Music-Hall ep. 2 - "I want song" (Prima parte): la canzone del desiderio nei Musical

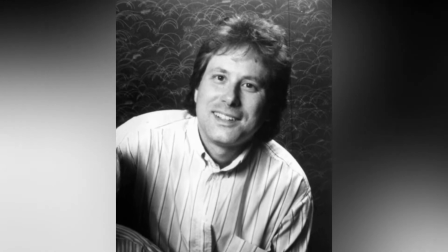242s
Composto dal premio Oscar Alan Menken e scritto dal compianto Howard Hatchman,
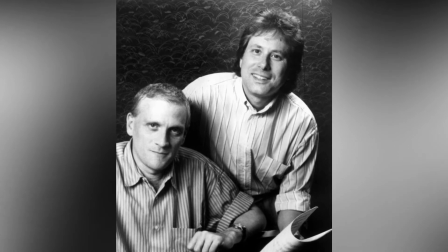247s
il brano ha ridefinito i canoni delle I Want Song che, da lì in avanti, verranno spesso utilizzate nei successivi lungometraggi dello studio negli anni 90,
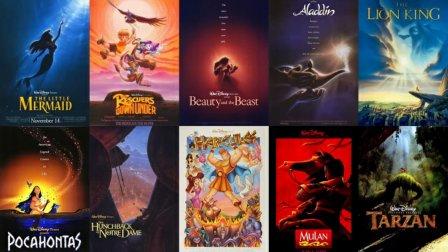256s
durante la cosiddetta era Broadway o era del rinascimento Disney.
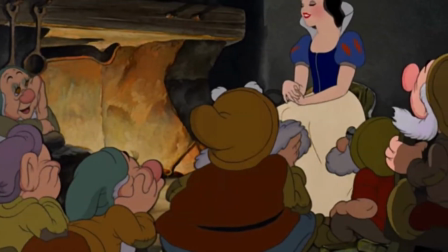260s
Sebbene sin dai tempi di Biancanevi del 1937, con il brano Someday My Prince Will Come,
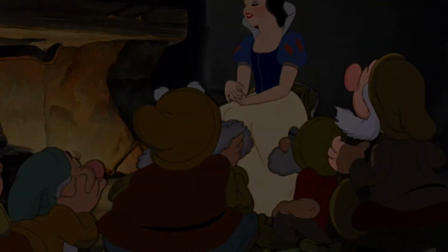266s
esistesse già nei film Disney un prototipo di I Want Song, a detta del compositore Alan Menken,
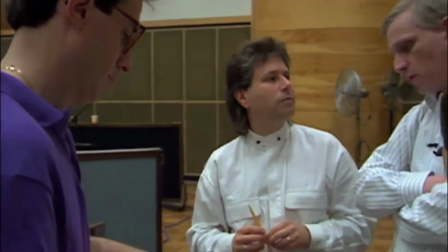272s
prima della sirenetta era piuttosto infrequente vedere nei musical d'animazione Disney un brano capace di concentrare tutta l'attenzione sul desiderio
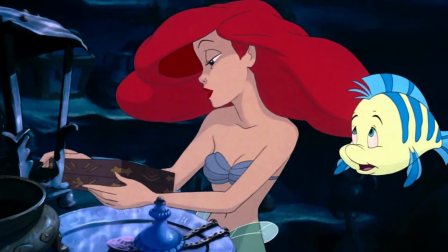280s
del protagonista. Nel primo atto del film animato, ispirato all'omonima fiaba di Hans Christian Andersen, Part of Your World rappresenta un momento toccante,
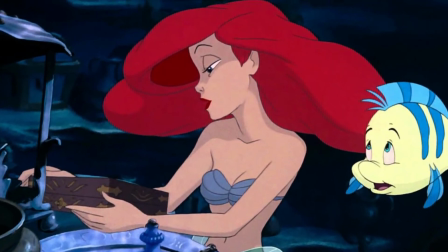288s
intimo, una confessione sospirata della protagonista.
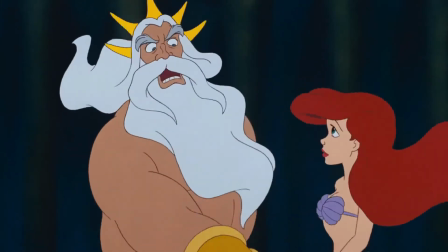291s
Dopo un'accesa discussione col suo padre, il re Tritone, la giovane Ariel, principessa sirena erede al trono del regno sottomarino di Atlantica,
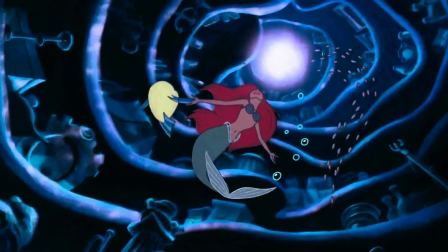299s
nuota verso un luogo isolato, una grotta in cui ha nascosto cimeli e artefatti degli umani.
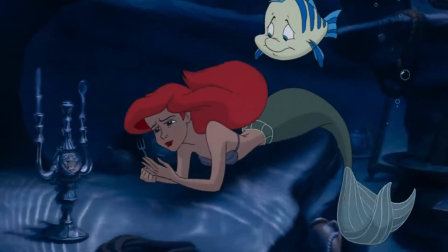304s
E' qui che comincia a cantare la sua I Want Song, confessando all'amico Flander di sentirsi insoddisfatta è limitata nel vivere la vita sotto il mare,
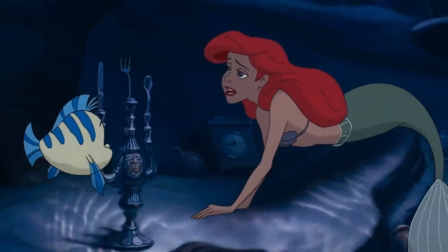312s
non crede alle parole del padre a proposito della crudeltà degli umani.
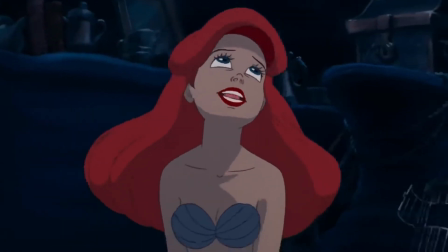316s
Nonostante la sua natura di sirena, vorrebbe conoscere il mondo in superficie, ampliare i propri orizzonti, far parte del mondo degli umani.
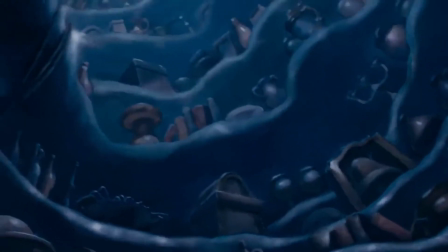324s
Durante il brano traspare una forte determinazione, viene ripetuto spesso il verbo volere, I want more,
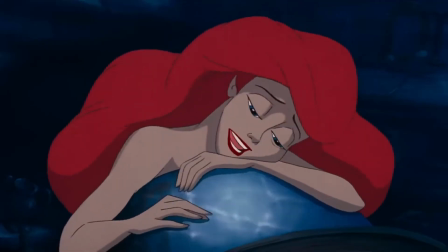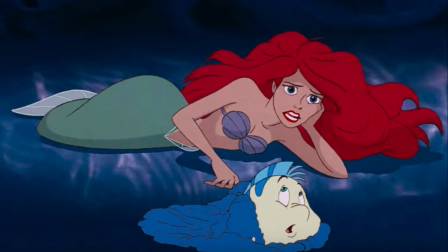340s
Voglio di più, voglio vedere,
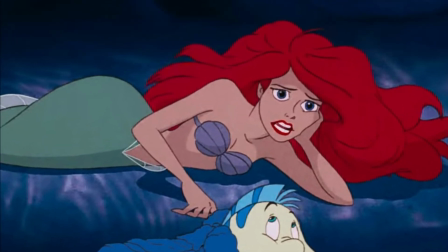342s
voglio essere nello stesso posto degli umani A sottolineare che sarebbe disposta anche a rinunciare alla sua stessa natura Pur di realizzare il suo
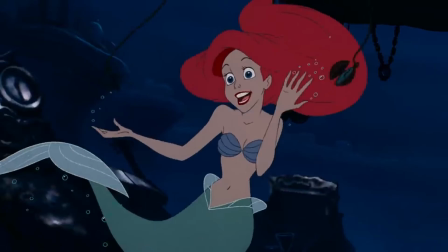349s
desiderio Emerge anche la sua imperfezione e la sua ingenuità Quando si riferisce con
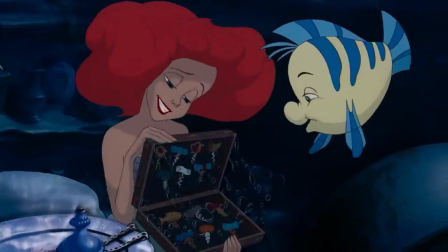354s
termini generici ai cimeli del mondo in superficie Chiamandoli aggeggi o gadget
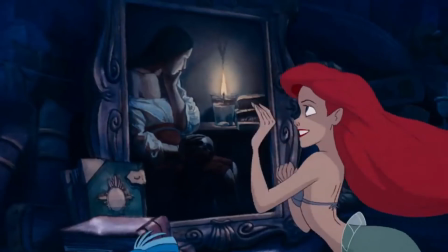359s
o quando si domanda cos'è il fuoco e perché esso bruci,
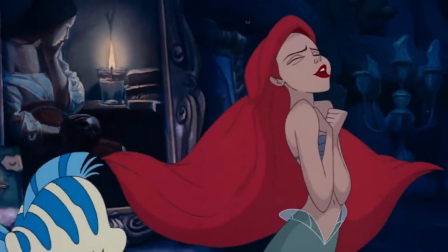362s
citando lo stato d'animo tormentato e incuriosito della Maddalena Penitente, protagonista del quadro di George de la Tour.
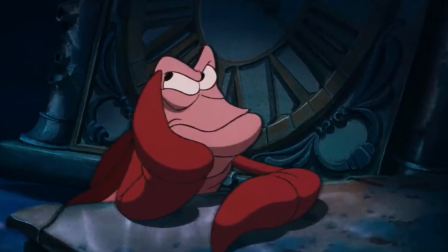369s
Ma mentre Ariel rivela il suo desiderio, è possibile notare la presenza del granchio Sebastian,
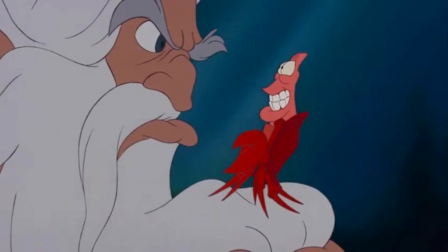374s
il consigliere del re Tritone, dal quale ha ricevuto l'incarico di tenere d'occhio la figlia Ariel.
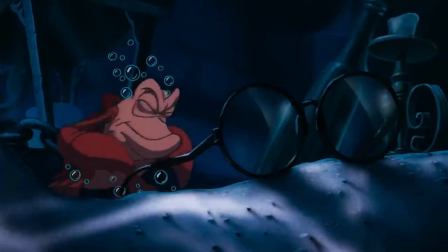379s
La presenza di Sebastian serve sì a smorzare i toni smielati del brano con piccoli separietti comici,
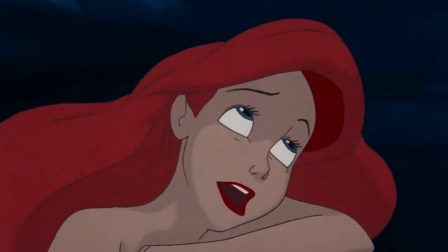385s
ma anche a controbilanciare le speranze di Ariel, a ricordare, in primis a noi spettatori, perché lei non può lasciare il suo mondo,
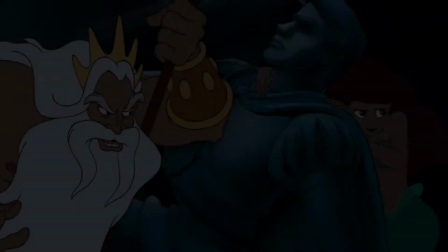393s
non solo perché non sopravviverebbe in quanto sirena, ma anche perché deluderebbe profondamente le aspettative del padre.
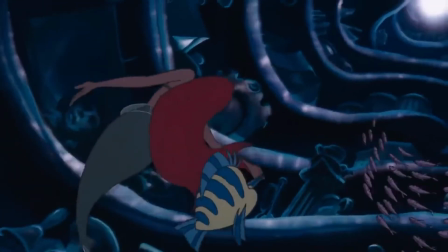399s
Questa sorta di conflitto traspare anche attraverso i movimenti ascendenti e discendenti della stessa Ariel.
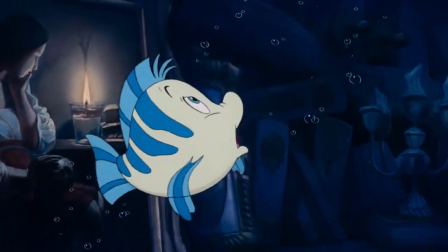405s
Nel crescendo finale Ariel si chiede con tono speranzoso quando arriverà la sua
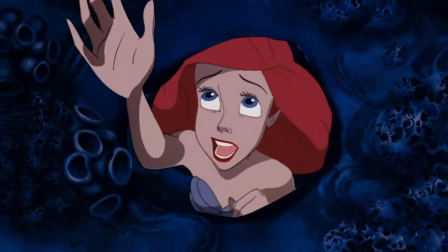410s
occasione Nuota quasi fino in superficie e allunga la mano verso l'alto come per
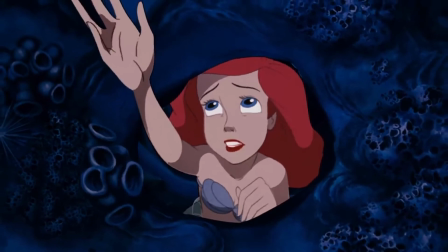415s
afferrare qualcosa o qualcuno dall'altra parte che sembra irraggiungibile come se stesse cercando
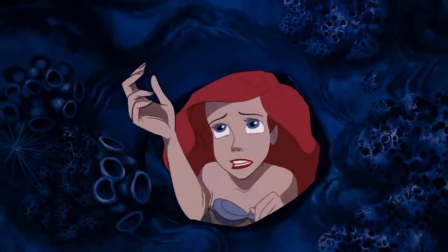420s
idealmente di stabilire un contatto con noi spettatori per poi scendere mestamente verso
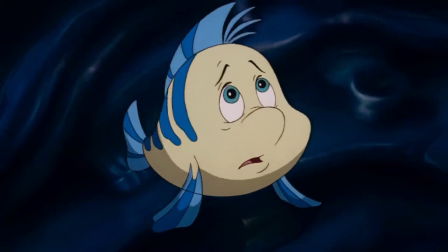425s
il fondo marino il suo mondo ordinario come se si fosse di nuovo ricordata perché non potrà avere ciò
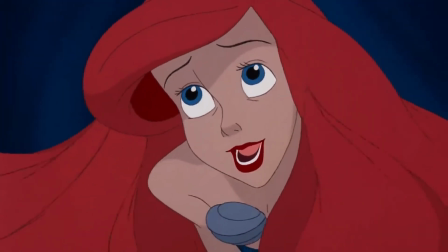431s
che vuole tanto da abbandonare l'ottimismo dell'inizio della canzone e concludere con i versi Out of the sea,
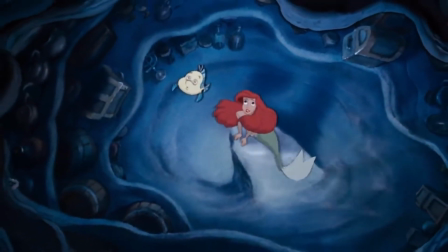437s
wish I could be part of your world Magari potessi vivere in superficie La forte volontà, l'ingenuità e i dilemmi che vengono espressi nel brano ci permettono di immedesimarci nella sua condizione di capire che tutto sommato, nonostante la sua natura lei è come noi e capiamo le motivazioni e l'ingiustizia per la quale non potrà ottenere, apparentemente, ciò che più desidera. Ed è proprio grazie alla passione, alla cura, alla dedizione degli autori dietro la canzone di Part of the World se questo brano ancora oggi è considerato come un momento iconico della storia dei film Disney e soprattutto una canzone che da lì in avanti aprirà l'era Broadway ma soprattutto definirà le caratteristiche principali delle I Want Song.